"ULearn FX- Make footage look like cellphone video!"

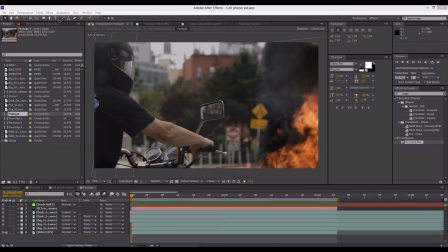Hi everybody and welcome to another After Effects tutorial. My name is Eitan and today I will be showing you how to make it look like you shot some footage
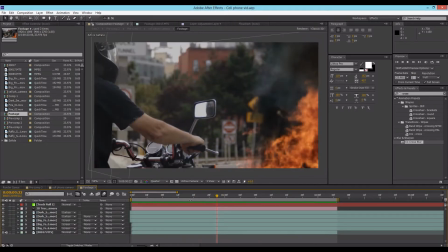on a cell phone when really it was perfectly good footage.
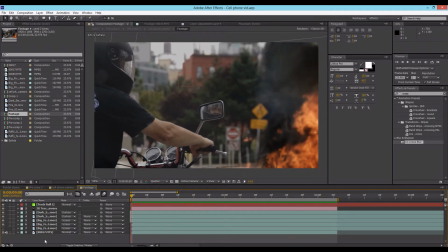So let's get started. Okay, so right now I'm just using a composite as my footage, but yeah, I just threw a few fire layers on top of this footage I shot.
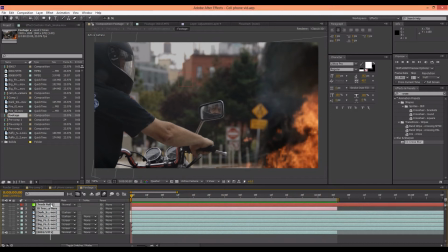But you can do it with anything. So I'm just, the only thing you need to do is pre-compose your footage.
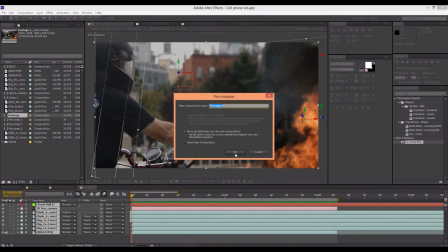So I'm just going to pre-compose this. If it's just one shot, just pre-compose that.
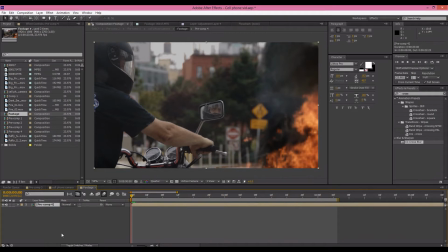Okay, so the first thing we have to do now is get the aspect ratio about right. So press Ctrl D to duplicate your footage. Then press R for rotation and set it to 90 degrees.
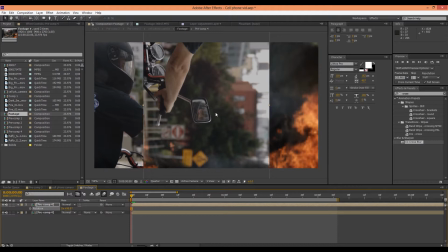So what this does is this just flips it sideways. And sometimes when people are shooting video on a cell phone, they'll shoot it up and down. So that's basically, this is like turning the camera up and down. It's the same aspect rate. It's like it's taken from the same aspect ratio and just flipped around.
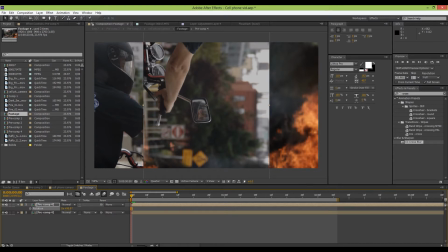So that's how we got that. And then make sure you're on this area here. Make sure that looks like that and not like that. And if it looks like that, press toggle switches and modes.
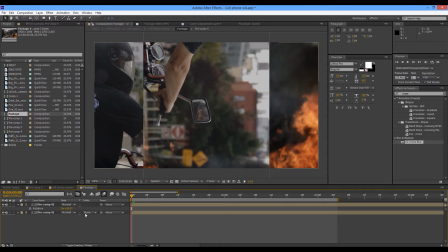And then you have that. So now set the track mat of the bottom one right here to alpha mat.
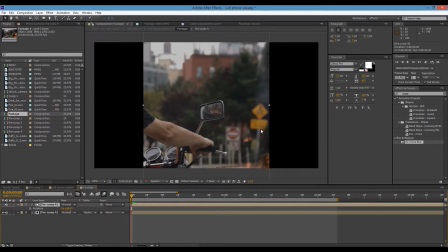And what that does is says that this top one, that's just a window. And you can now see the bottom footage through that window. So now you'll probably want to scale your bottom footage up just a little bit and move it over.
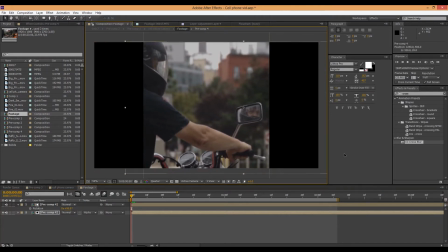So this is probably where we're going to want to start it. So now press P on your bottom footage for position and set a keyframe there.
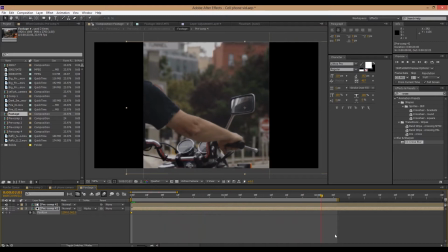And say by the end you want it to be a, about 4 seconds is my footage.
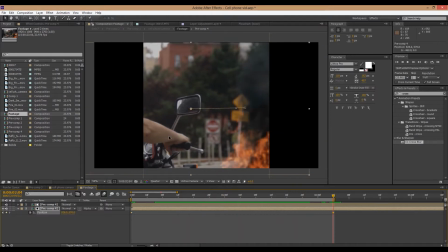So by the course of that time, we'll sort of want to move it like over here.
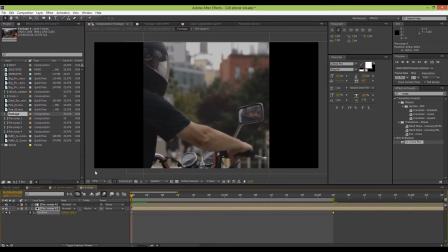So it's like it's almost dollying past. Okay, that looks pretty good. So now that we have that, it's time to add some effects.
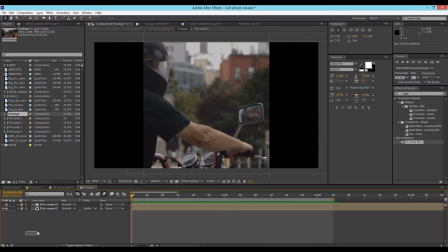So if you want, you can pre-compose this. If you want, you can do it on an adjustment layer, or you could just add the effects to the footage themselves to keep it pretty cleaned up. I'm going to pre-compose it again, but you really don't have to do this. Okay, so now I've pre-composed it again, and we just have our footage right here. So first we're going to play with the color.
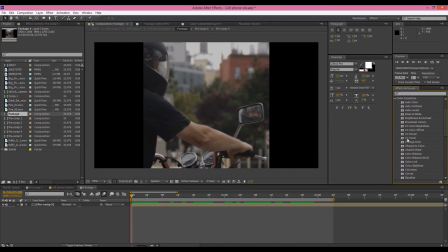So go to color correction, and you can either use levels or curves, which I'm going to use.
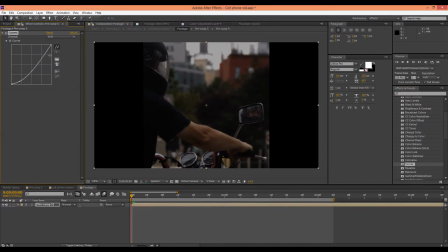So first of all, you're going to want to up the contrast.
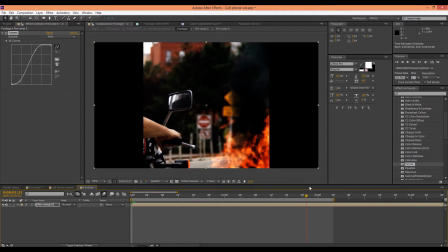And this makes it seem like it was shot on some sort of consumer camera. Just be careful with the fire. You don't want to extremely overexpose that.
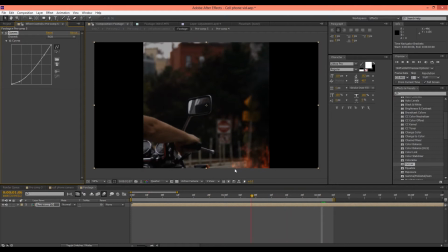You don't want that to be too unrealistic. Okay.
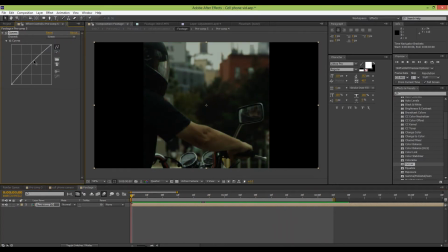Now, play with the probably the green channel and just boost or lower that a little bit.
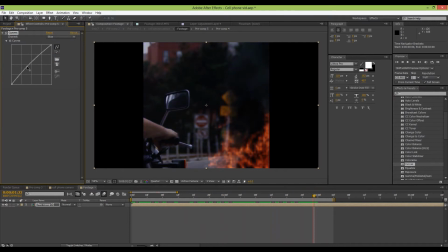You just want to make it seem like the white balance is off a little bit. So also bump the blue up a little more than it should be.
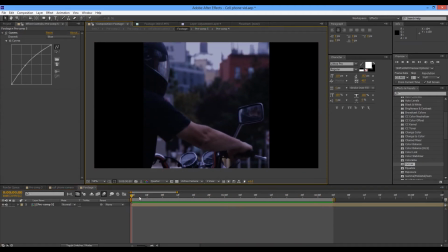So it seems like it's maybe not quite white balanced. And then the next thing we're going to do is add a camera lens blur.
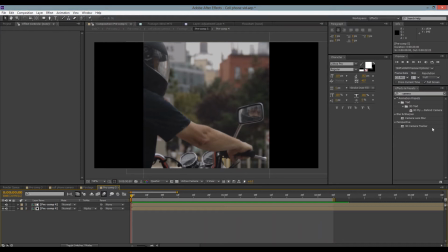And this has to be applied to the footage itself. So let's just open back up that pre-comp and camera lens blur. Just drag that onto the bottom one. And check repeat edge pixels. So what we're going to do is make it seem like the camera has a hard time focusing.
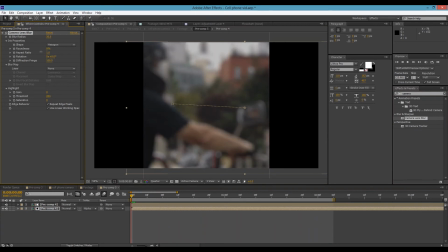And you don't have to do this if you think cell phones focus perfectly, or yours does at least, or the footage you're like playing it with does. But I'm gonna make it seem like it just has to focus at the beginning.